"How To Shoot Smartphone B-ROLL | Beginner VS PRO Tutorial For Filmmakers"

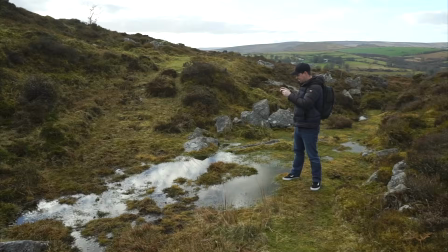[4:09]
They may just point their camera down like this, not a particularly flattering angle. And yeah, I would agree with the beginner. This bog does not look good. But look, let's use this water to our advantage to capture some much more creative looking shots.
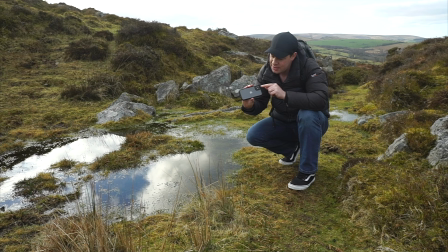[4:26]
Now look, here's a little trick for you, okay? Now what you'll notice is that with smartphones, the lenses are normally in one of the corners. So for this, we want to spin our camera around because I want to try and get my lens as close as I can to the water.
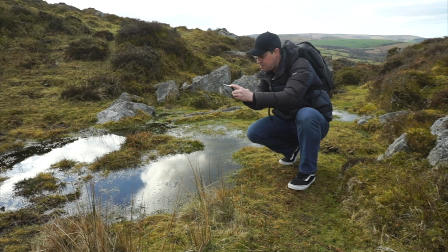[4:42]
I'm also going to select slow motion for this. I'm going to use the wide angle lens. So we're in slow motion, 120 frames per second. We've got our lens nice and close to the water.
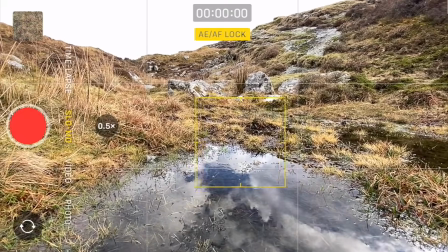[4:55]
I'm just going to tap to lock focus and exposure. I'm going to hit record.
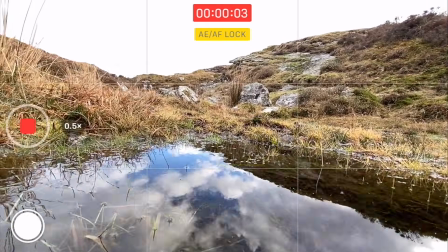[5:02]
And I'm going to lean as far as I can over this water with my lens nice and close to the water.
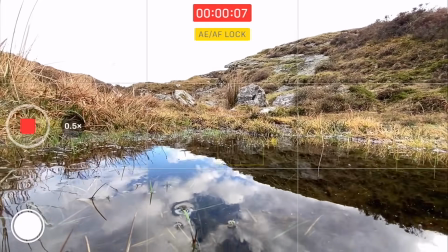[5:08]
And I'm going to pull back.
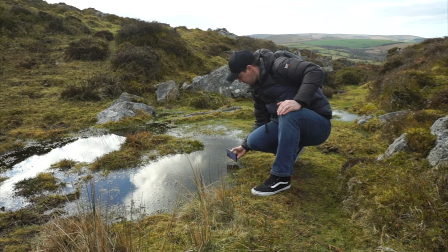[5:12]
Like that.
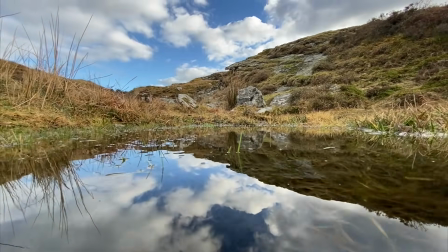Now, was that the best shot in the world? No, of course it wasn't, but it was a lot better than shooting it at eye level and looking down. At least we used this water to our advantage and tried to get much more creative with our footage. Now, a lot of the techniques that I'm teaching you today all come down to mindset and just thinking differently when you're out on a shoot. A beginner sees a flooded patch of land, a disgusting bog, whereas someone who's professional and experienced sees a creative opportunity.
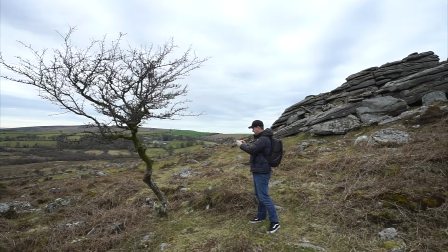[5:50]
Now, a beginner might look at this tree and think, well, I want to capture all of the tree in this shot.
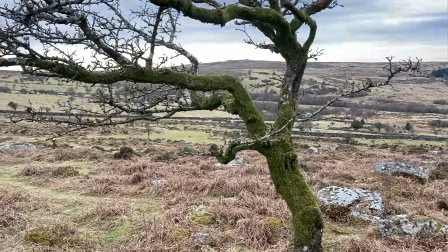[5:56]
So again, at eye level, I'm going to point my camera down and then tilt up to show the top of the tree, like this.
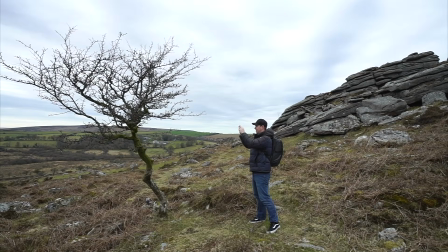[6:03]
So what do we do to make this shot more interesting, and how can we keep our audience engaged?
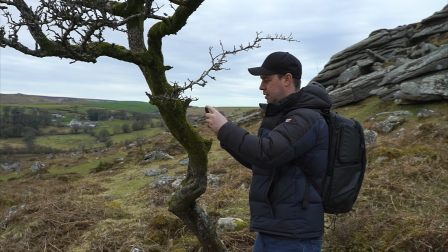[6:08]
Well, we could start by getting much more creative with our camera angles and movement. This time I'm going to get nice and close to the tree.
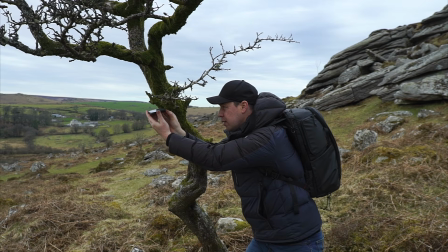[6:15]
I'm going to point my camera up and then pull down whilst rotating the camera.
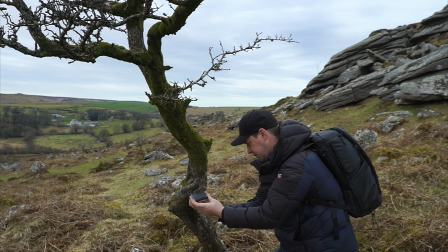[6:20]
Let's take a look.
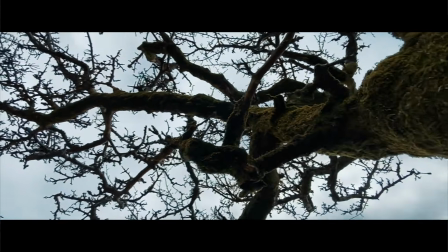Another fantastic spot here, just looking out with this incredible view across Dartmoor. I really want to include this in the sequence. Now, this is what a beginner might do.
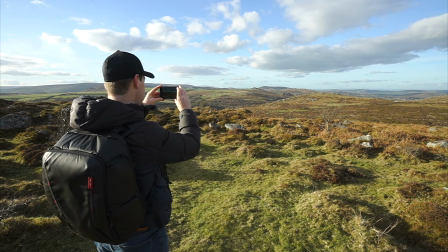[6:38]
Okay, so I've got my standard lens. I'm not going to lock focus and exposure, but I just want to show off this location.
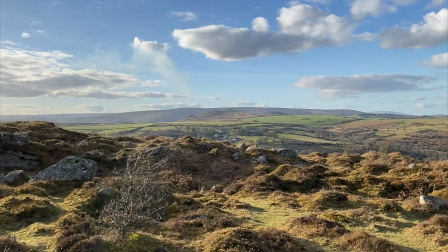[6:45]
So I'm going to hit record. And I'm going to go for a classic pan. This is the go-to beginner maneuver.
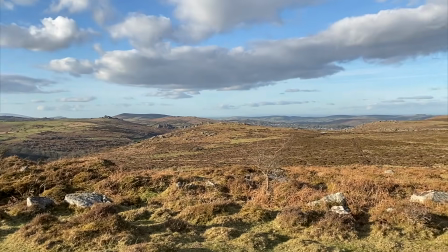[6:53]
Just a pan from left to right. Now, there's nothing wrong with a pan, they're not great. They do look a little bit amateur. You don't see them often in Hollywood feature films.
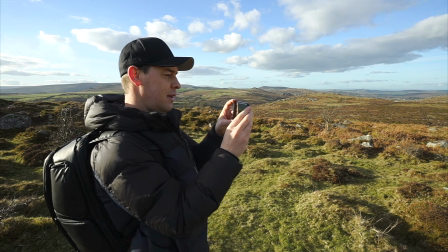[7:09]
The reason being that when you pan, the camera doesn't move. It just stays on one axis. So it goes left, right, a tilt, up and down. Whereas in cinema, in feature films, the camera tends to move.
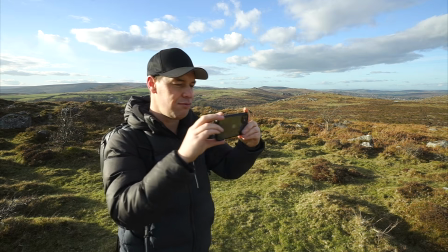[7:23]
It's either pushing forward, it's pulling back, it's sliding left, right, it's on a jib, a crane, getting lifted up.
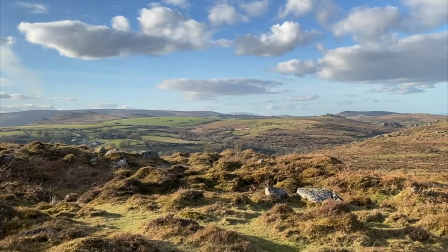[7:29]
Whereas a pan, it's basic and it feels amateur. Not knocking pans. There is a time and a place for them, but just not today. Now for me, a pan isn't going to quite cut it for this shot. I really want the sequence to feel cinematic. I want it to feel like these shots belong in a Hollywood film. For me, I want to try and replicate a gimbal movement, a smooth push forward shot that shows off this landscape.
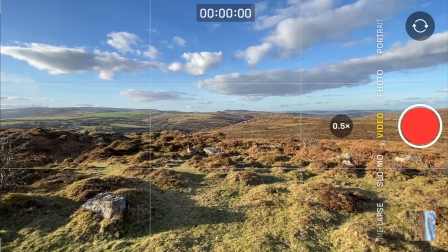[7:54]
So I'm going to select my wide angle lens, that way I'm instantly going to see more of this environment.
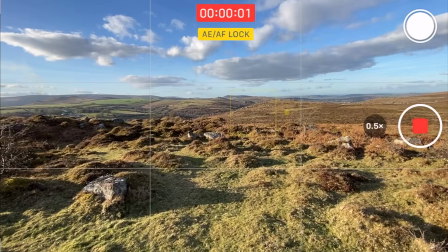[8:00]
I'm going to tap the screen to lock focus and exposure as always. I'm going to hit record and start walking forwards.
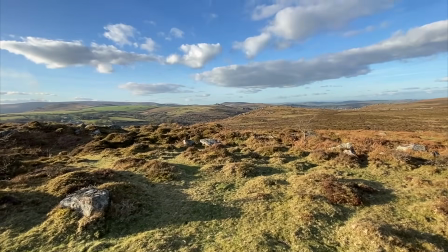[8:06]
And as long as I walk nice and steady, holding my phone with two hands, I get a nice stable shot.